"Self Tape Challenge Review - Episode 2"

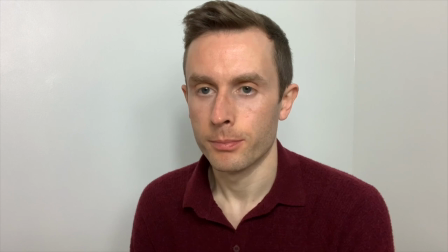[17:11]
absolutely not let's go now finton found a territory that almost no one else found with alex and that was one of complete superiority and authority it was almost a status in relationship that could be compared to a principal and a student and it worked really well he seemed completely unfazed and in control
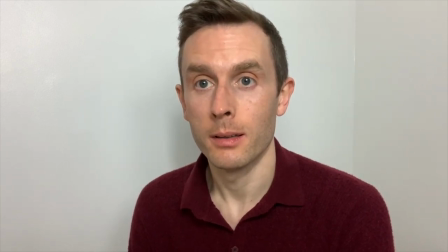[17:27]
of the situation and that helped create a character that wasn't necessarily on the page because his eye contact is so powerful i would have liked to see him perhaps x-ray the room a little more analyzing potential threats or obstacles so that when he did return that icy glare to the reader,
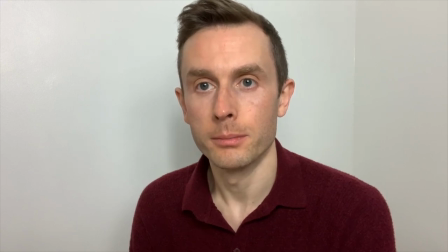[17:41]
it would have been even more powerful. It wasn't without moments of charm either, but he could have added in more of an attitude of there's no way this won't succeed if I'm in charge kind of vibe, because then that gives off a supreme confidence and adds another positive layer to the threatening and calculated character he created here.
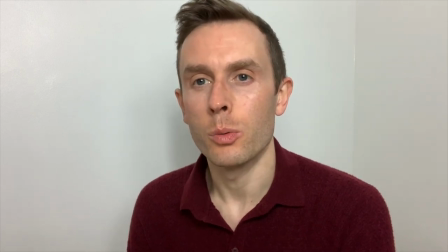[17:56]
Perhaps he could have adopted a little more of an angle to the reader and added an extra eyeline to the opposite side of camera, even for just a moment. But this is another great example of Vinton communicating his qualities for the types of roles he's perfect for. I look forward to the next one. Now let's take a look at Rachel's version of Charlie.
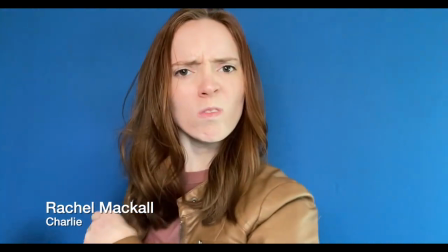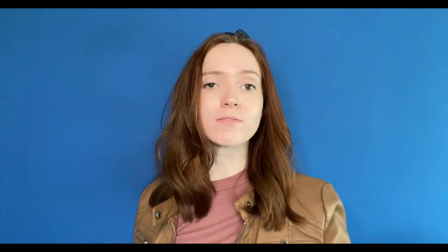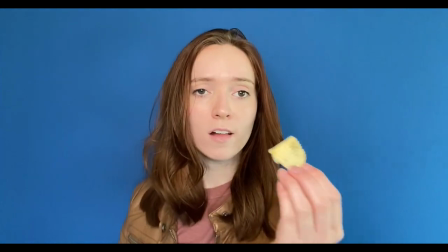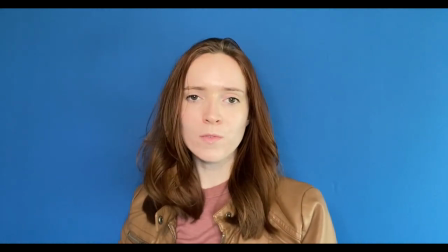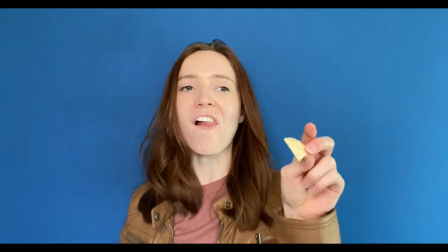[18:36] The day I don't have to go to therapy. That makes two of us. Hey, can I be your counselor's number?
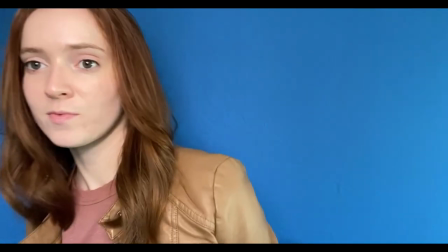[18:42] Absolutely not. Let's go.
This was nice. Rachel was charming throughout, and you can tell she's having fun with the scene.
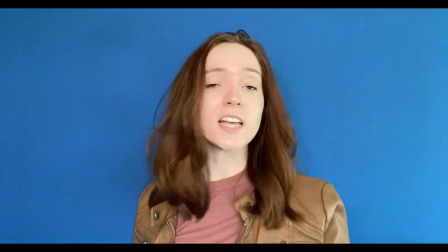[18:50]
Her chemistry with the reader was clear, and the angle of her shoulders worked well. One thing I did notice was that when Alex spoke, she still felt the need to look at him.
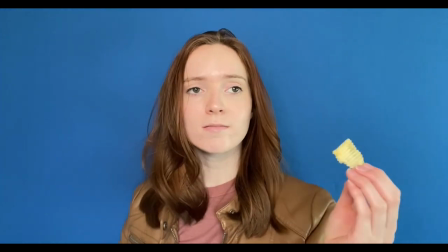[18:58]
And while that's completely fine, it would have been nice if she'd ignored him or not felt as compelled to look at him on certain lines.
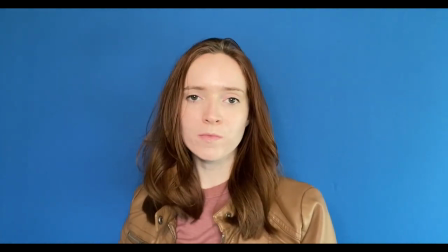[19:04]
Instead, she could have looked around the diner, checked out the waitstaff, or watched the people on the table next to them. Good job, Rachel. Keep charming, having fun, and building those relationships to the reader. Up next is Zion.
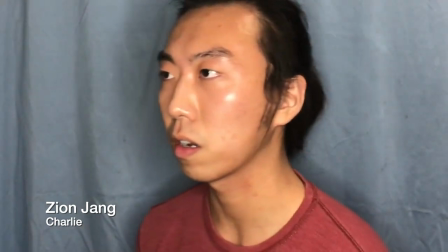[19:15] Give me a trip. We're almost late. Right on time, then. Just tell me you're ready.
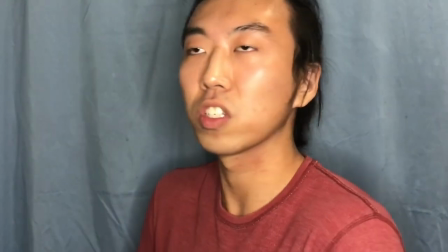[19:20] Ready as ever. It wasn't really filling me with hope. Relax. May I remind you of last time?
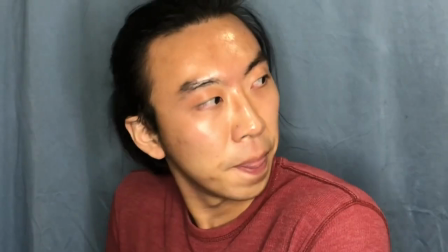[19:26] As far as I recall, we got away with it. Exactly. We got away with it. When are you going to learn to start trusting me?
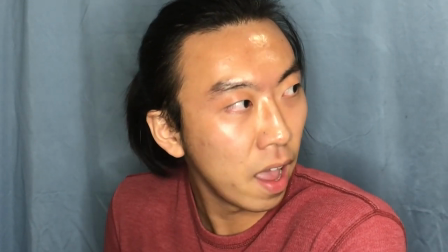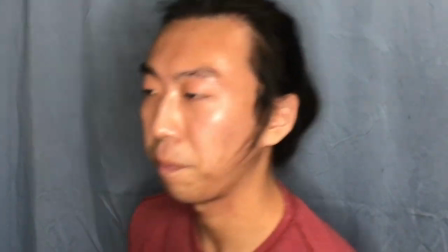[19:41]
Firstly, the pace was great. This was a more serious and threatening version of Charlie that we didn't see from many others.
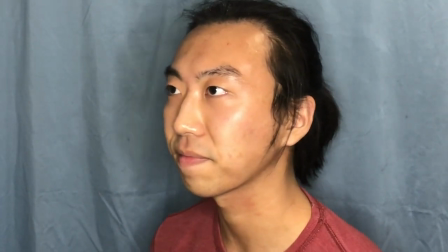[19:47]
And honestly, it was completely valid. His angle to the reader and eye lines across the room worked nicely.
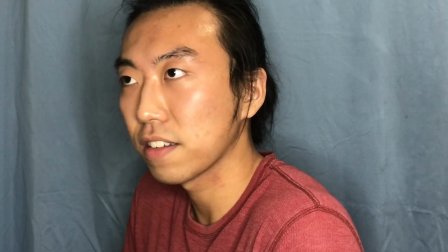[19:52]
I think he could have framed in a slightly looser shot, so zoomed out a bit more with more headroom, but it wasn't a deal breaker.
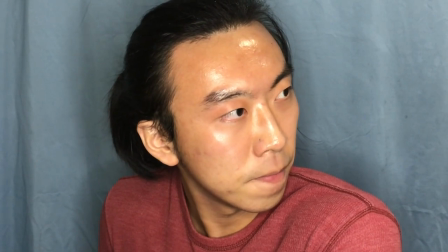[19:57]
Even when creating a more intimidating character he could have worked in a few more smiles as he reminisced about last time and that would have made him more appealing
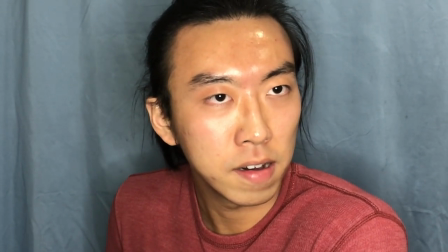[20:04]
and appear more unhinged too similar to Fintan adding charm and flirt to a character like this is a win-win because it makes you
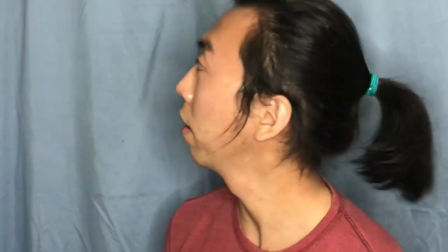[20:10]
even more of a presence and actually makes you more menacing almost as if we don't know what you're going to do next think of Christoph Waltz's performance in
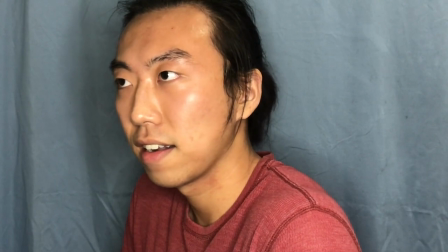[20:17]
Inglourious Basterds he was charming unpredictable and dangerous and he still flirted his way through every scene up next is Taylor
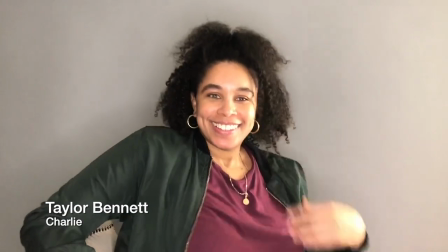[20:27] Hey,
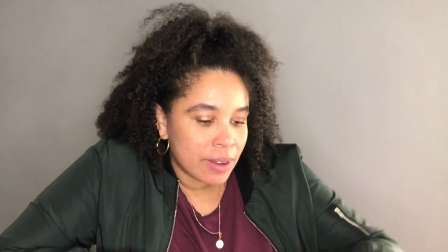[20:32] give me a chip. You're almost late. Right on time then.
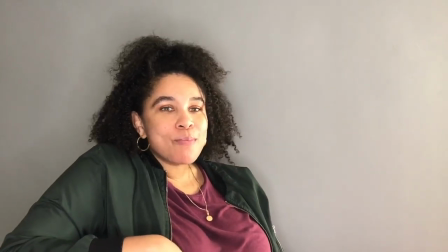[20:37] Just tell me you're ready. Ready as ever. That doesn't exactly fill me with hope.
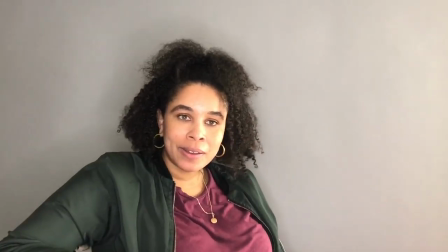[20:44] Oh my God, relax. Come on. May I remind you of last time?
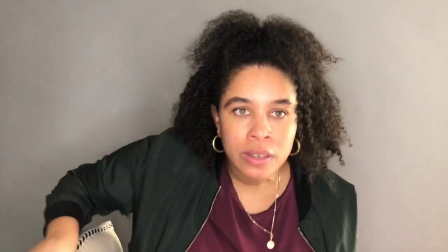[20:49] Okay, as far as I know, we got away with it. Exactly. We got away with it.
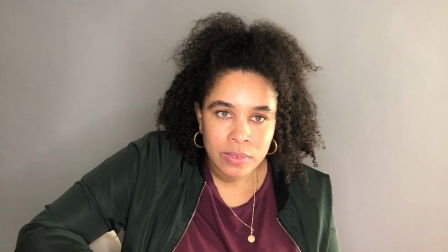[20:56] When do you not learn to start trusting me? The day I don't have to go to therapy? Yeah, it makes two of us.
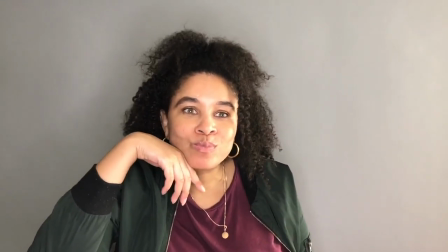[21:03] Can I get your therapist number? Absolutely not. Let's go.
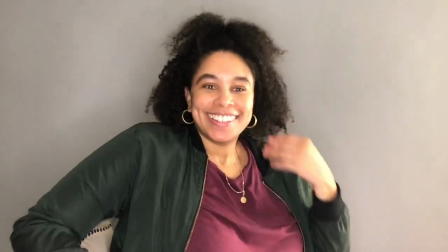[21:10]
I really liked this tape. Taylor found moments in a rhythm that were unique to her and it flowed really nicely.